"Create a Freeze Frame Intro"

In today's video, I'm going to show you how to create this really awesome freeze frame intro.
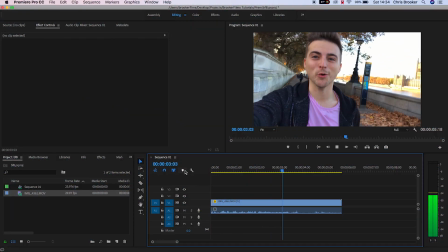(0:06)
So once you've launched Adobe Premiere Pro and you have your footage ready to go, we want to go ahead and find the point of the video that we want to create this freeze frame effect on.
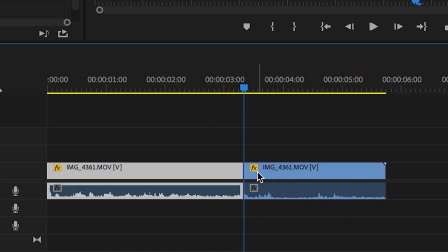(0:14)
So once you've found that, press C on your keyboard and create a cut in the video. Press right and go up to Insert Frame Hold Segment.
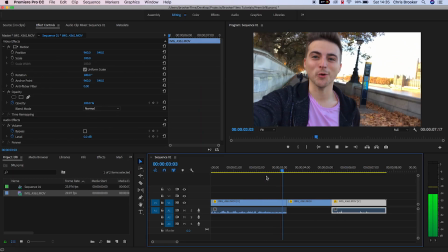(0:22)
Now this will generate a freeze frame in the middle of your footage, and this is what we're going to do the effect on. So from here, we'll pull the freeze frame up to video layer 2. We'll go into the opacity tab, create a brand new mask, and we'll draw a mask around ourselves or the person in the video.
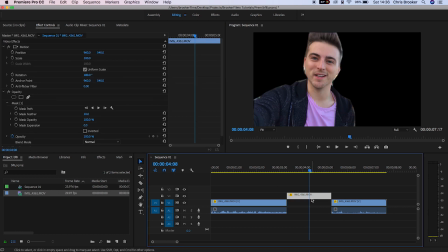(0:41)
Now once you've completed that, you want to duplicate that freeze frame layer, pull that onto video layer 1, and we'll just delete that mask from video layer 1.
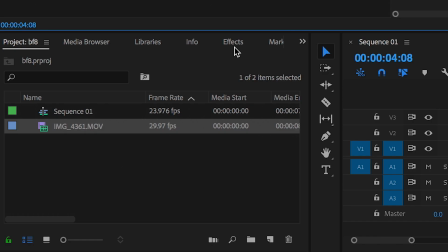(0:49)
Now the next step is to go into the effects tab and we'll search for gradient,
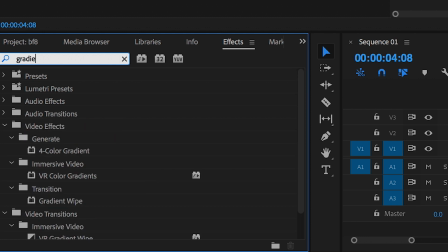(0:53)
and this will launch up the 4-color gradient option, and we'll just drag that onto video layer 1.
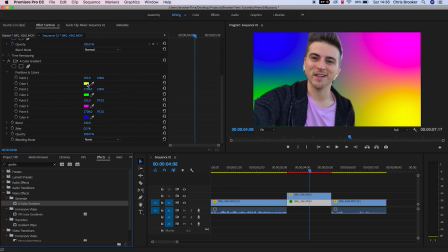(0:59)
Now as you can see, this will generate 4 different colors, and you can go into each one of these different settings and you can change the color of this gradient to whatever you like. But for now, I'm just going to go down to the blend option and I'm going to pull the blend up to 600%,
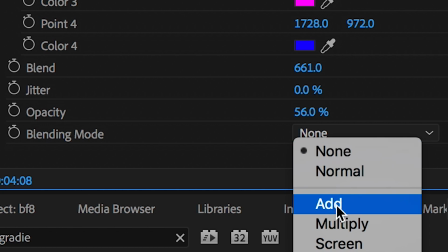(1:13)
and then I'll change the blending mode of this gradient effect to add.
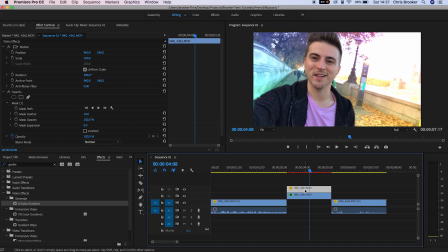(1:17)
This means that we just get a little bit of color on that freeze frame, and it's just going to really help the freeze frame effect to stand out from the original video. Now from here, we'll go up to the masked out layer, so that's the layer of yourself. We'll scroll to the very beginning, create a brand new keyframe on position and scale and rotation. We'll scroll to the very end, do the same thing.
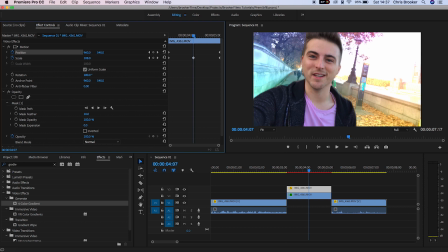(1:37)
And then in the middle, so in between the first keyframe and the last keyframe, we're going to increase the scale and the rotation just to add a little bit of movement. Now take your time to get this looking right. Make sure you add some movement to this so that it really stands out. And then as soon as you've completed this, we need to go ahead and generate some new text.
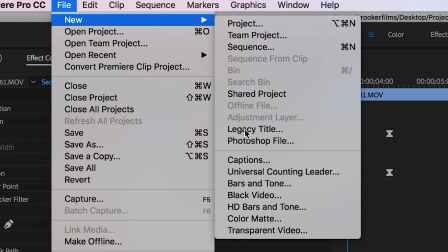(1:55)
So we'll go up to File, New, Legacy Title, and inside of the title window,
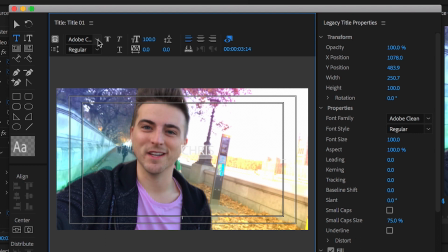(2:01)
we'll press the T and type out the name or the title or whatever you want to put.
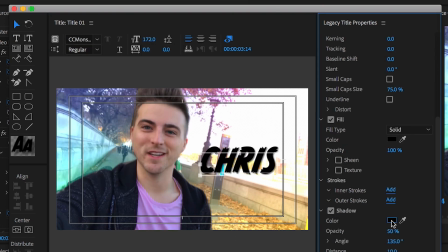(2:05)
And we'll just change the font size and the color. And then inside the text color, I'm going to change this to the color of the shirt just so that it matches up with the shot.
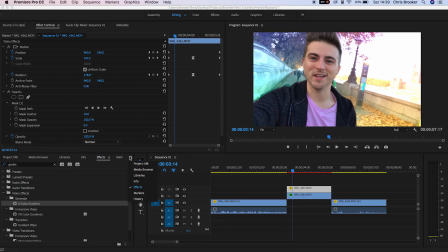(2:14)
And we'll drag this text layer on top of that footage. So we'll drag that on top of both of those freeze frames.
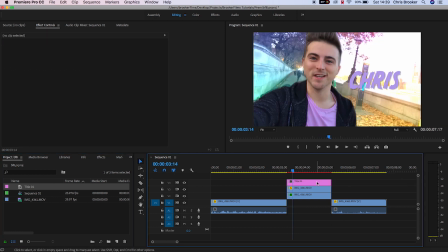(2:20)
And then we need to create some keyframes so that this text wipes in and wipes straight back out of this effect. So at the start and the end of that text layer, we'll create a brand new keyframe on position. Then at the very beginning, we'll pull this across so that the text leaves the frame.
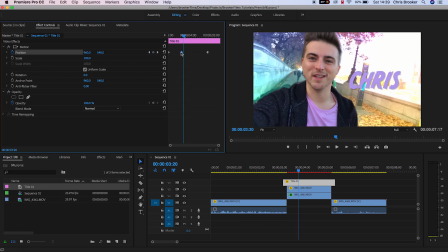(2:34)
And at the very end, we'll do the same thing again. We'll pull the position across so that the text leaves the frame. But I want to add a little bit of bounce to add some character to this. So in between the first set of keyframes, I'm going to pull the position of this text over to the left to add a nice little bit of bounce to this effect.
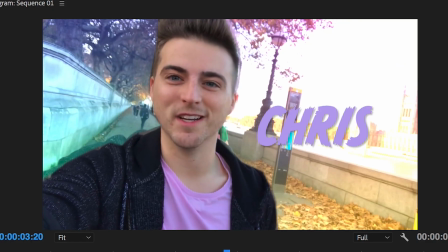(2:50)
And there you go, with that text animation now complete. That is the freeze frame animation effect now complete. If you enjoyed watching this video, then please do let me know in the comment section below. And don't forget to subscribe by pressing that circle icon up there. And also, don't forget to check out the previous video by clicking this rectangle icon just down here.